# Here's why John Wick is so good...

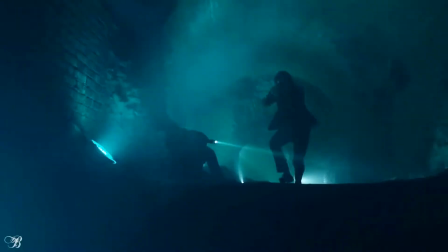[4:06]
The pacing in this film is also superb as the viewer gets nice breaks in between these big action sequences where John gets prepared for the next fight and the story is developed. Act 4, The Theory. Now I touched on this earlier but this is honestly one of the coolest concepts.
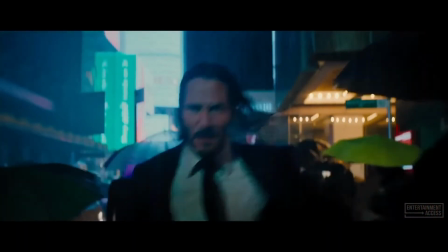[4:23]
John Wick is says to have five film releases and each film explores a specific aspect of grieving.
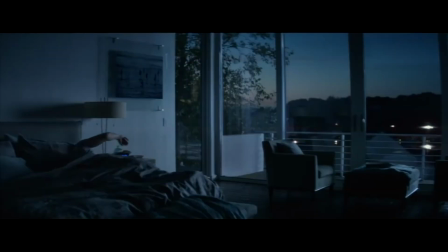[4:29]
The five being denial, anger, bargaining, depression and acceptance.
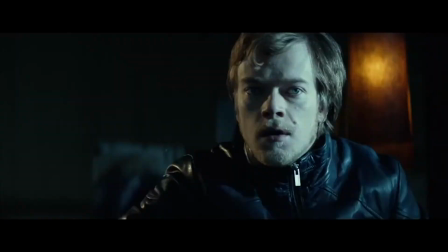[4:36]
Each film explores a new angle of John and the universe he finds himself in and this idea is just incredible.
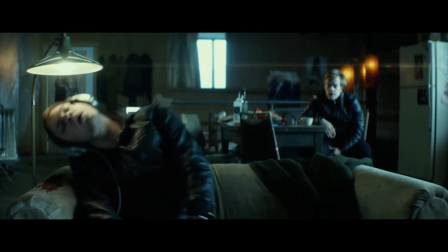[4:43]
The movie we're talking about today, the first installment, it focuses on denial where John refuses to let go of his past life.
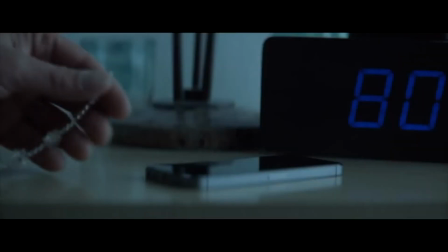[4:49]
This can be seen in things like him leaving his wife's belongings near his bed.
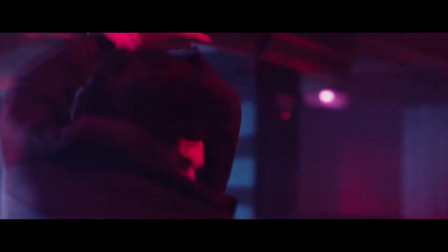[4:54]
Another cool concept or theory is that the use of color in John Wick is very very deliberate.
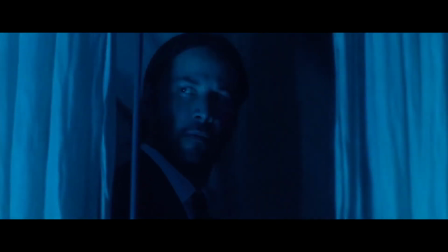[4:59]
John himself is generally presented in greens or blues.
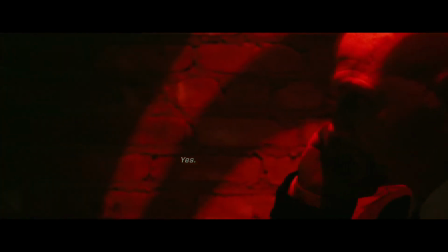[5:03]
Viggo and the other characters drawing John back into the assassin life are presented in reds
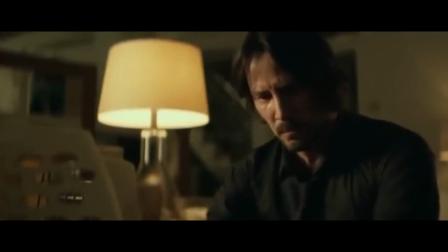[5:08]
and characters who represent hope to John to escape this old life such as Helen,
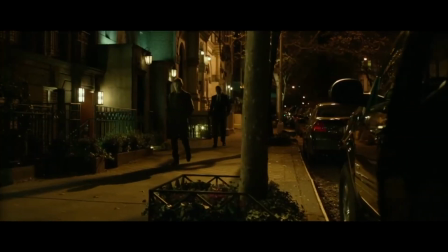[5:14]
Daisy and Marcus generally have gold color schemes.
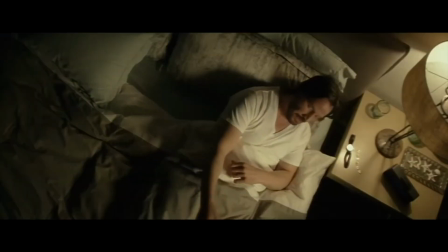[5:17]
This can be seen in Helen's gold bracelet, Daisy's gold tag, and everything about Marcus's clothing, lighting, and home decor. Even look at this, even when Marcus isn't wearing gold, he's lit in gold light.
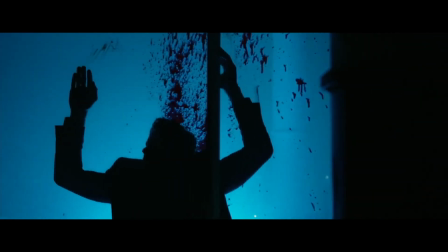[5:30]
That is just amazing to think about. Even look at this in the nightclub scene, as John Wick kills these individuals, their blood red smears across the windows,
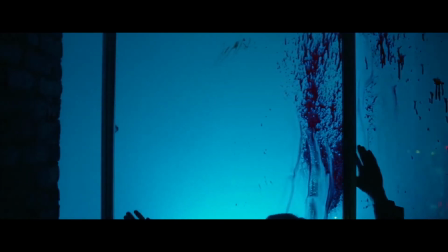[5:39]
representing that divide between him in those greens and those blues, and then the evil guys in the red.
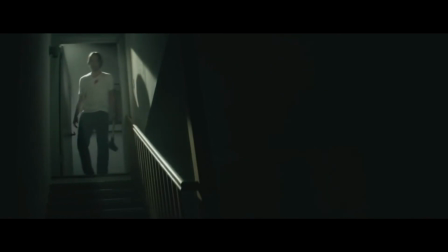[5:45]
John Wick was one of the best releases of 2014, and to this day serves one of the best movie experiences out there.
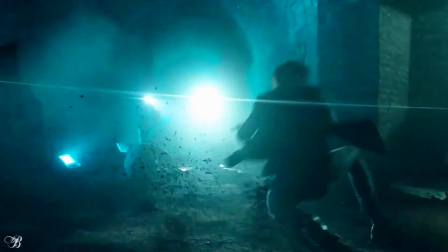[5:51]
If you haven't watched it yet, check it out. You definitely won't be disappointed.
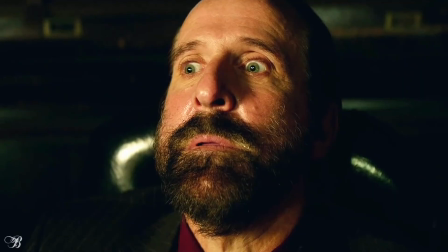[5:55]
I hope today helped you understand just why John Wick is so good and why it is ingrained in the greatest movies of all time.
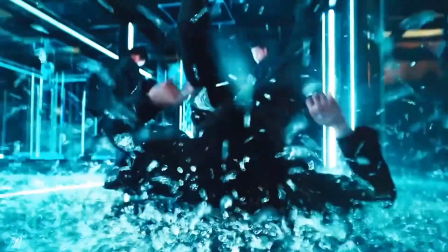[6:03]
Thank you for watching and let us know what your thoughts are in the comments below.
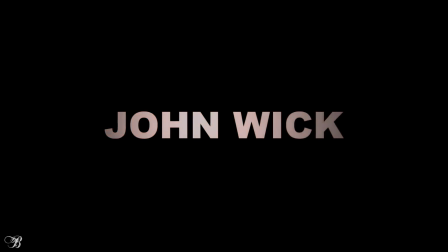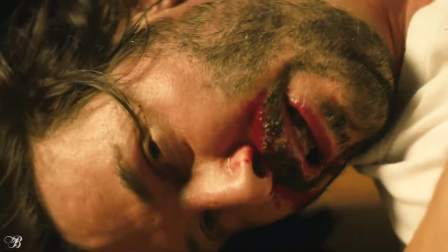[6:13] It was just a fucking car, just a fucking dog.
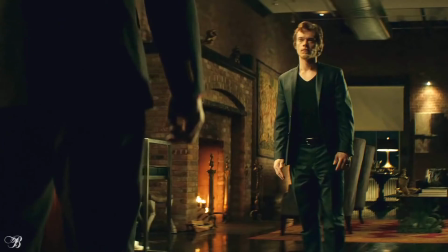[6:20] Just a dog. John is a man of focus
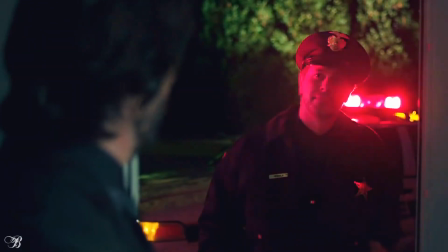[6:29] Evening, John Evening, Jimmy Commitment
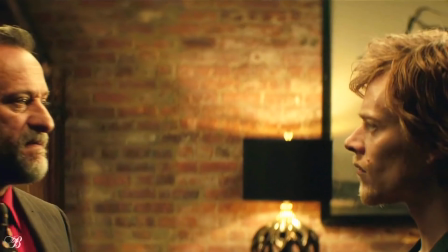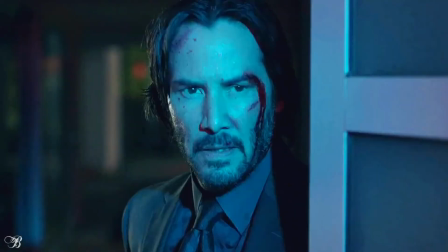[6:42] You, uh, working again? No, I just sort of need some sleep out